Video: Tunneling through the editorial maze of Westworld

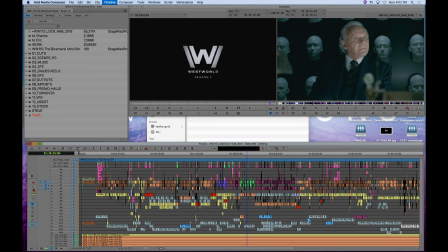0:06 And one of the things that I sort of figured out years ago on Battlestar Galactica is that there's, I think there's something called, you know, I call it cognitive load. Like the audience can only handle so much story. Think about like juggling balls, right? Like if you're juggling two balls, you can kind of do that. It's pretty easy. Juggle three, it gets a little harder. Juggle four.
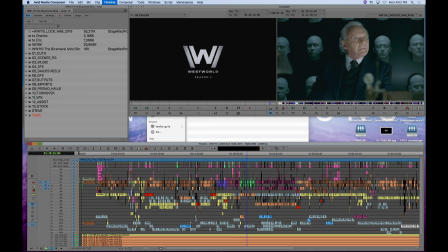0:26 And it's the same thing for human mental capacity, you know. So one of the things we tried to do is, you know, make sure that the audience isn't juggling too many balls at any one time as we're moving through. And so it became really important to, you know, for me,
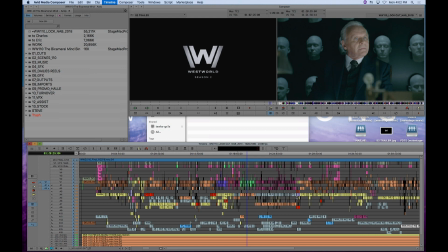0:41 since I'm a visual person, I wanted to be able to see in my timeline which stories are cutting to which stories. Are we getting bogged down in a certain story? Are we cutting between too many stories at once? And so one of the techniques I used was I had my assistant editor color code all the different storylines. So, for example,
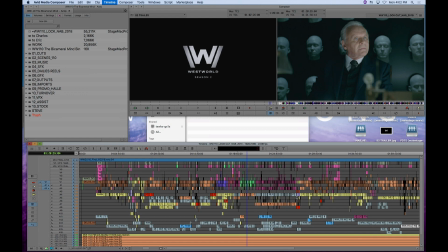0:59 Maeve, who's the madam at the Mariposa, her storyline was purple or all the Delos storylines involving Ford, Anthony Hopkins' character, or Jeffrey Wright were green. So I could kind of visually just look at the timeline and go, boy, we spent 10 minutes on this.
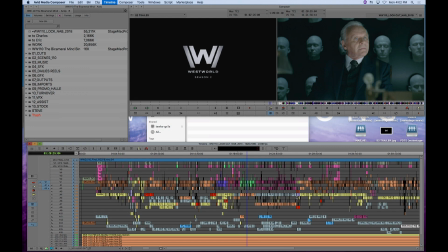1:15 We really, oh, wow, we've got, we're stacking up all these stories on top of each other. It's too confusing. And so the timeline became sort of a visual tool about how to distribute story and sort of how we're weaving this tapestry together. We can show you that. You can see, you know,
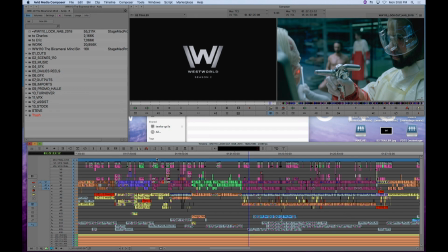1:30 once we expand the timeline, how some of the different storylines, you know, so this makes it very, very easy to sort of navigate the timeline.
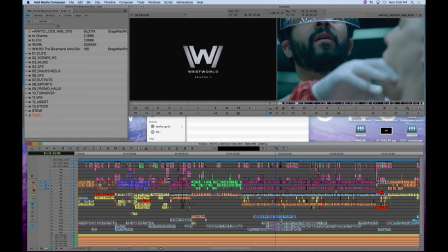1:38 You know, I can tell, you know, what storyline I'm in here, you know, and I know that, you know, this story, you know,
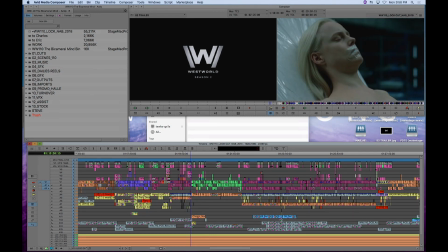1:47 will connect me into, you know, this part of the story.
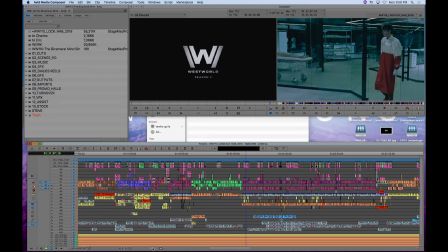1:53 right? And if I collapse the timeline a little bit, I can see sort of how those things are distributed. And what you'll see is that, you know, in the early part of the timeline, I really just focused on a couple of different storylines, right? You can see the orange and the brown. I didn't want a little bit of yellow, right?
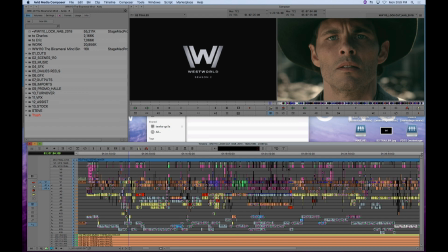2:11 A little bit of this story, but I didn't want to sort of, you know, one idea would be like, let's get all the stories going at once. Let's get all this plate spinning, right? Let's get all the balls in the air. And I felt that if we did that, it would all kind of fall apart, you know, for the audience. The audience just wouldn't be able to track it the way I'd want them to be able to track it.
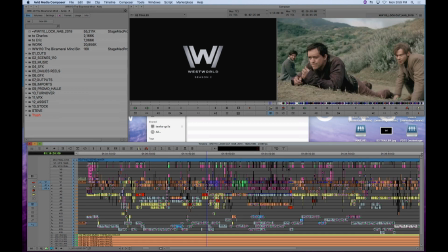2:30 So I kind of simplified the beginning and then slowly started to integrate in new storylines as we got deeper into the show.
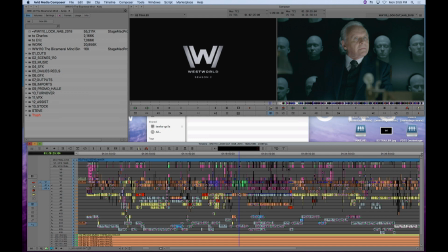2:39 And so we, you know, this we evolved the structure. I evolved the structure together with Jonah Nolan, who's the writer, showrunner, director and producer of the show, really the creative force of the show. We shoot on film, right? That's one of the crazy things about Westworld. We shoot on 35 millimeter film. The showrunners like the look and feel of film.
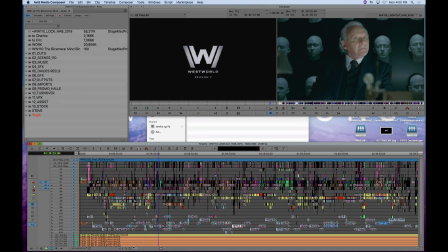2:58 We then scan that film and we get DNX 36 files in post-production, which the assistant editors then break down for us. And part of that breaking down on the finale was color-coded for me.
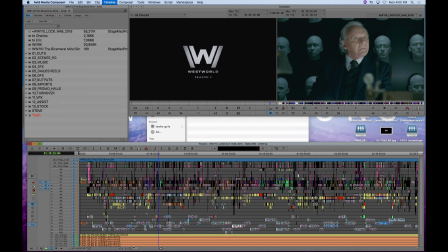3:16 Some of the other color coding that we do in the timeline is also just based on, you see the audio tracks here, you know, different kinds of sound effects, whether they're backgrounds versus heart effects. We color code different ways. Music, although for some reason, the music, the score on this is not color coded.
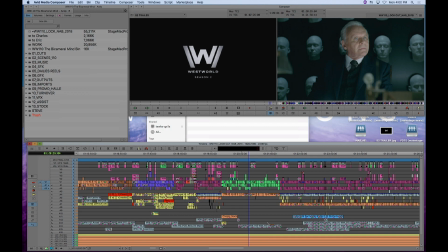3:35 But, you know, it also just visually helps orient myself in the timeline. You know, this is sound effect, that's score, this is background, that sort of thing. Very quickly. The other thing that I love that was introduced in Avid, you know, we've always had dupe detection,
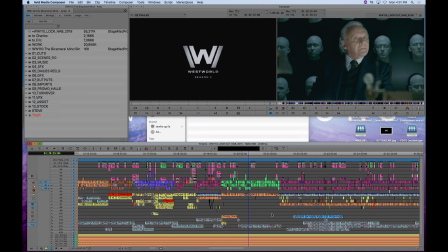3:53 which means, you know, the timeline will show you where you're using a duplicate piece of media, duplicate frame. Now, this was important when we were shooting on film because if you're cutting negative, every time you cut the negative, you lose a frame, you can't duplicate frames, right?
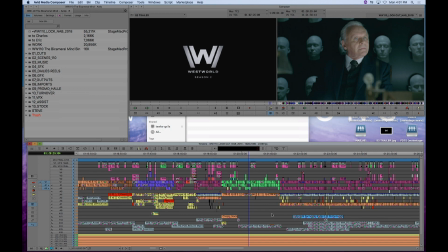4:08 Today, it doesn't really matter. for what we do since we deliver digitally. But what it does tell me is what pieces are contiguous.